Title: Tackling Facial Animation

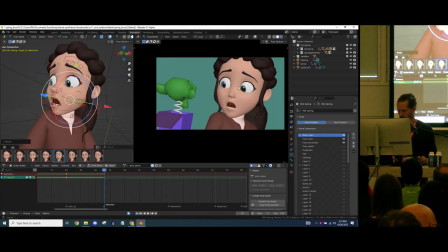[33:11]
Let me get the full frame here.
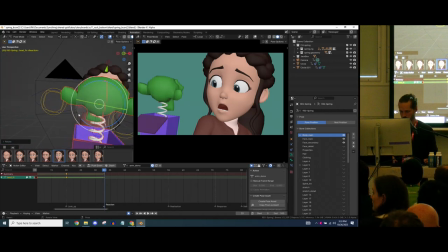[33:17]
And let me see if we, where are we?
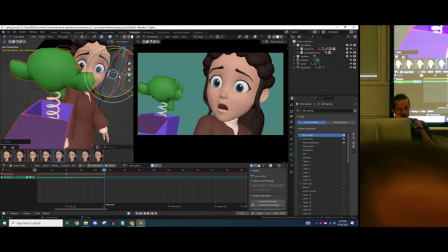[33:27]
As you can see, since we were looking from the side and one eye is moving further away, the eyes are now looking wall-eyed, so we have to correct this.
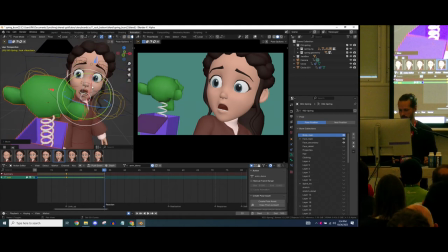[33:38]
So we move one of them here, and then this guy. It's now actually looking a little bit past it, so I'll just rotate the head a little bit.
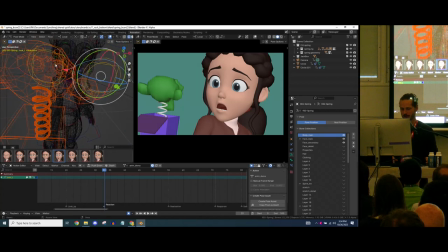[33:58]
So you see me looking for bones quite a bit, so I'm very much looking forward to any bone picker. And this will be my extreme. And what I now try to do is get a bit of energy in the whole body.
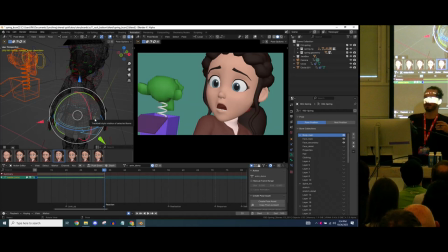[34:17]
I want her to react. There's an extreme and then a settle. It's almost like a jump like this. So that's what I try to block out in the torso bone here.
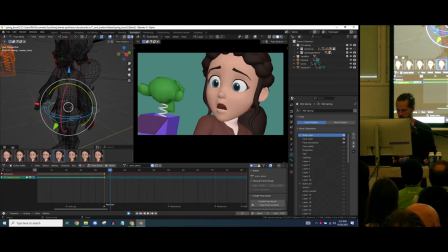[34:31]
So I just go a couple of frames past it and just move it even back, and then even here.
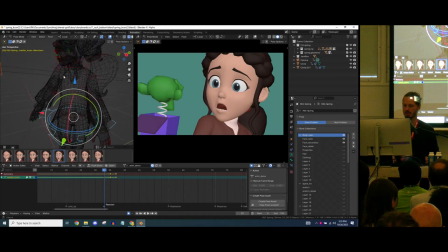[34:48]
Okay, so now the mouth is quite, I would say, generic. There's no directionality to it. So let's design that a little bit.
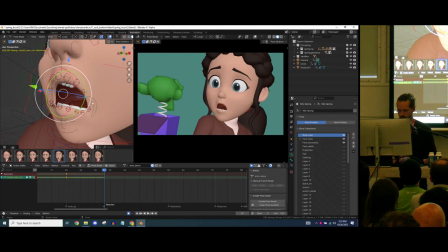[34:59]
What I mean with it is just
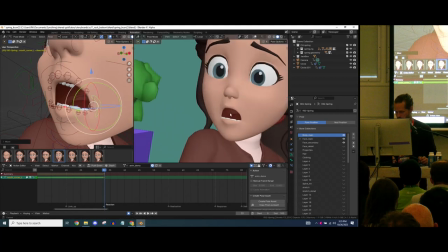[35:05]
zoom in here.
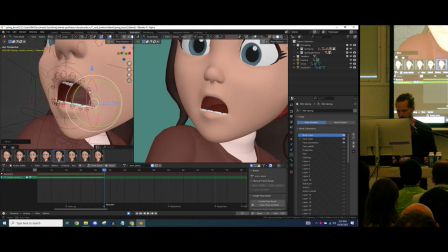Giving it a little bit of an angle. And I'm fighting the bones here a little bit because I want to keep this straight line.
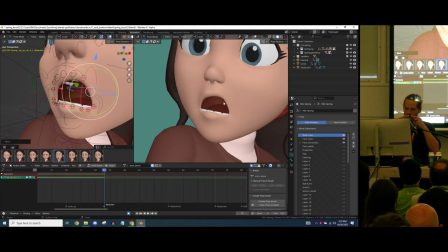[35:22]
It's quite an intense expression. Anytime that it's curved, it becomes more relaxed. So I want to keep that tension going on. So that's why I want these straight lines in there.
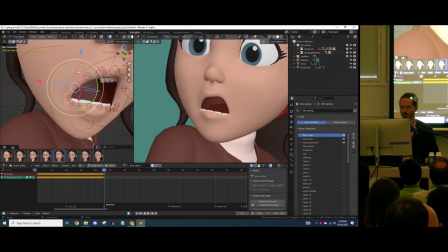[35:38]
And on the other side, this is more of a 2D approach to it to create a more graphical shape.
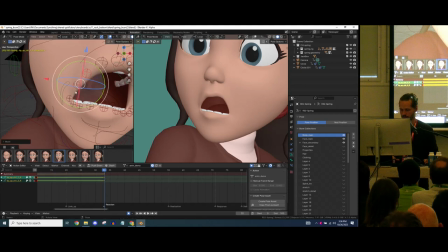[35:52]
It's faking a shape that only looks great from the camera, which is creating that reverse angle. And as you can see, I'm struggling to get this smooth.
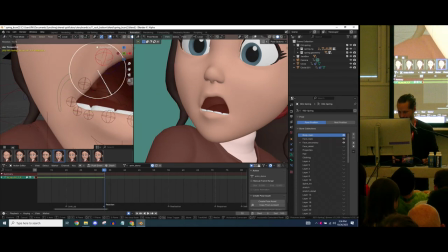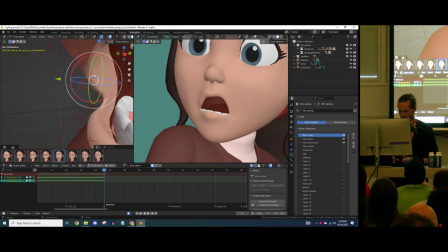[36:12]
Keep moving them back a little bit like this.
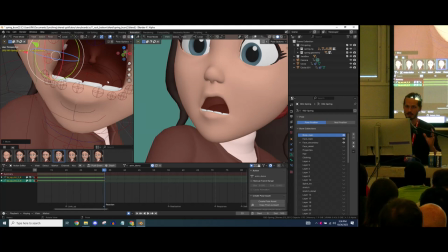[36:19]
Now teeth, this also really depends on the show that you're, or the project you're working on. I worked at Sony Imageworks, and when you're working on a very cartoony show, the teeth are also being heavily deformed.
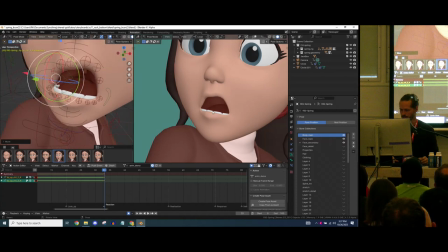[36:33]
One way of doing it is not having that straight line, and it's actually complementing
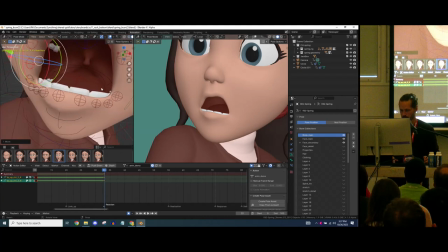[36:41]
your mouth shape. One of the ways to do it is just whenever you have it.
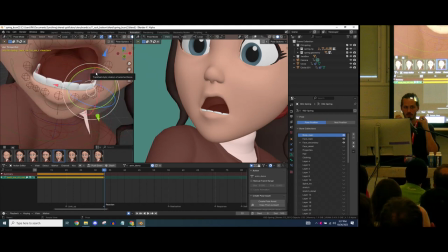[36:48]
I would say when you're rigging teeth, get some extra bones in there for the animator so they can make nice mouth shapes with teeth included. So I'm just pushing down these corners a little bit.
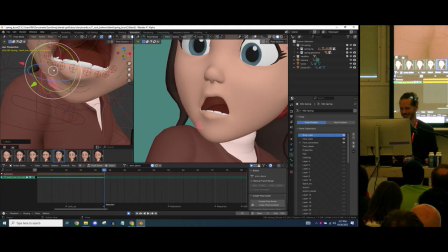[37:05]
Oh, there we go outside. Push that back. And I want to have this to be the extreme.